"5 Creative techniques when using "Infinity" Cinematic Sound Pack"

Hi, it's Chris from D&D Sounds, and today I'm super happy to share these 5 simple but very creative and powerful techniques while sound designing your content with our cinematic soundtrack pack called Infinity.
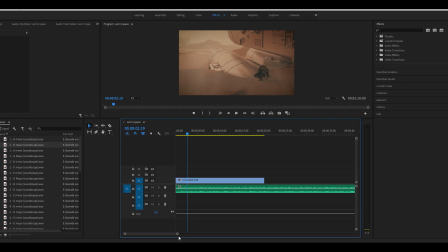(0:17)
To shorten the length of any given soundscape, simply trim the beginning of the sound file and apply a fade in with either a sound effect from your editing software.
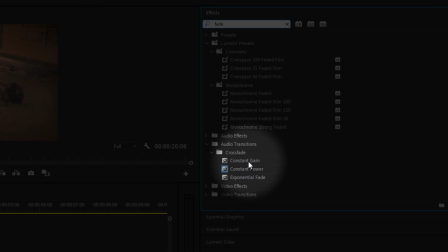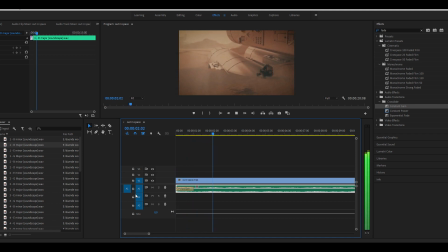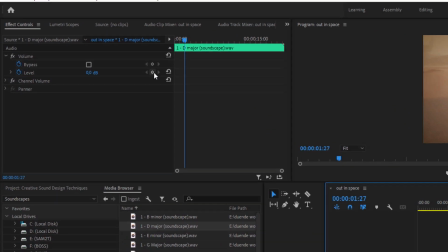(0:42)
Or by using keyframes to achieve a smooth start of the file.
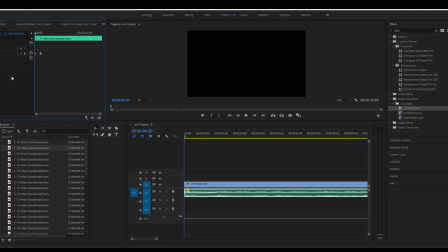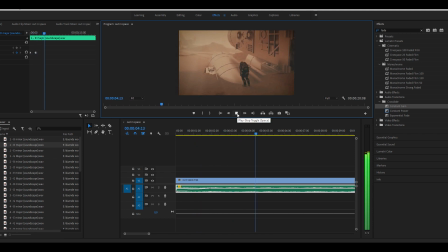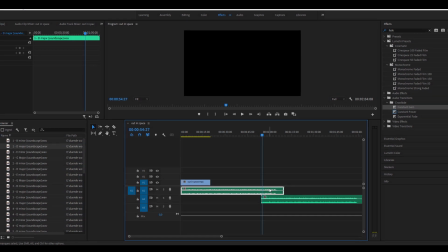(0:58)
To extend the timing, blend the same soundscape file twice by creating a crossfade with keyframes.
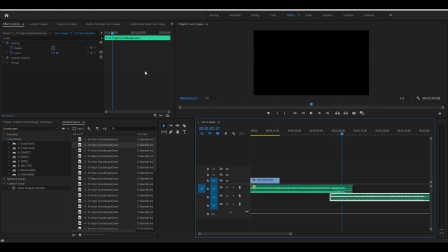Or by using audio effects built in your app.
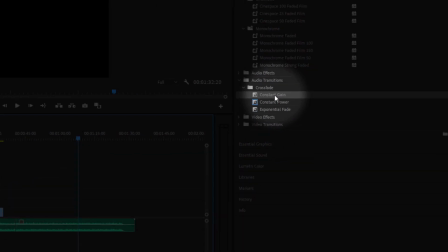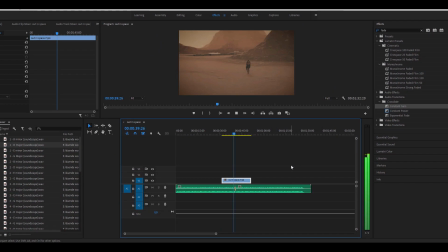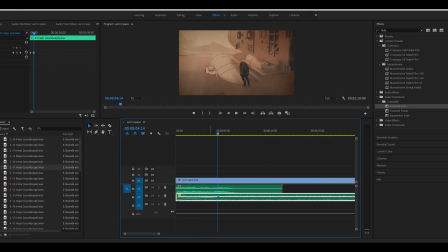(1:46)
For extra creativity, try blending different soundscapes of the same musical key together to achieve a musical progression that beautifully shifts the atmosphere of your content.
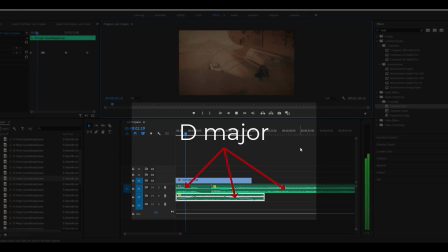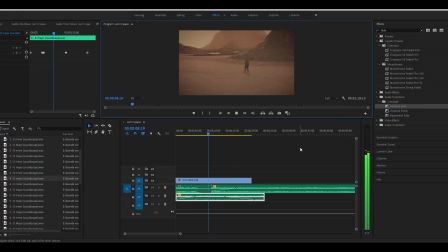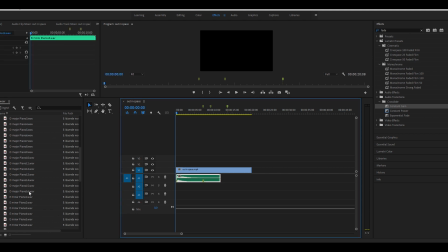(2:22)
Try implementing some of the minimalism feel by using musical phrases on their own.
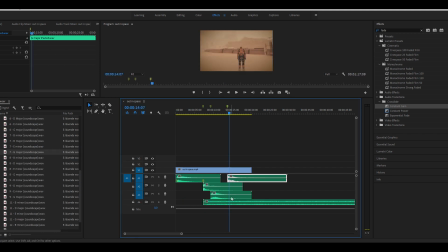(2:28)
Then slowly introduce the background soundscapes with volume automation to maintain the movement and progression of the soundtrack.
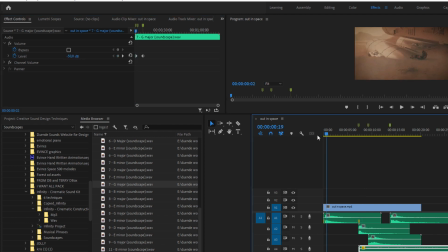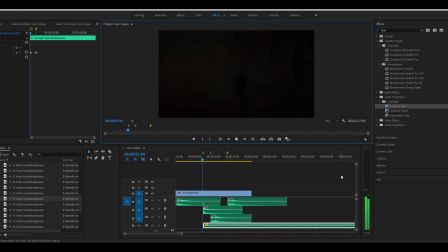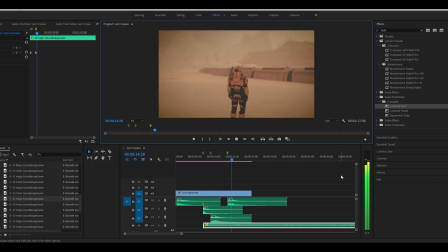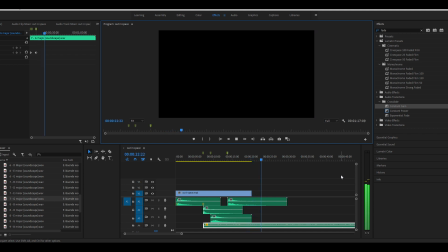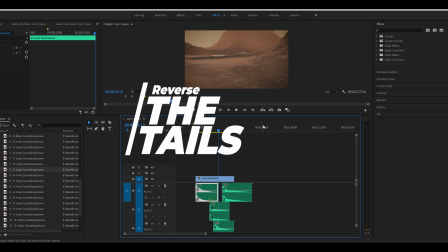(3:07)
Select your musical phrase and duplicate it in your session.
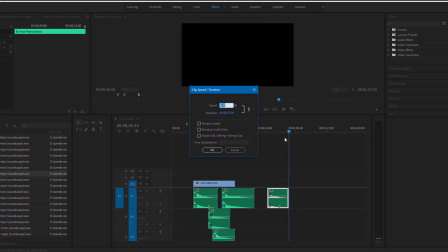(3:11)
Then trim the beginning of the phrase in the way so that the only a ring out of the sound remains.
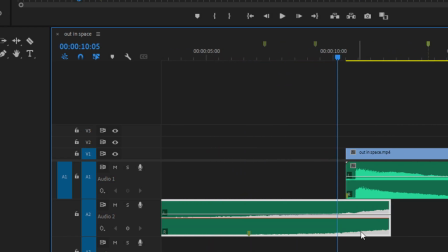(3:18)
Now reverse the sound and place it in the way so that it ends right at the start of the original musical phrase.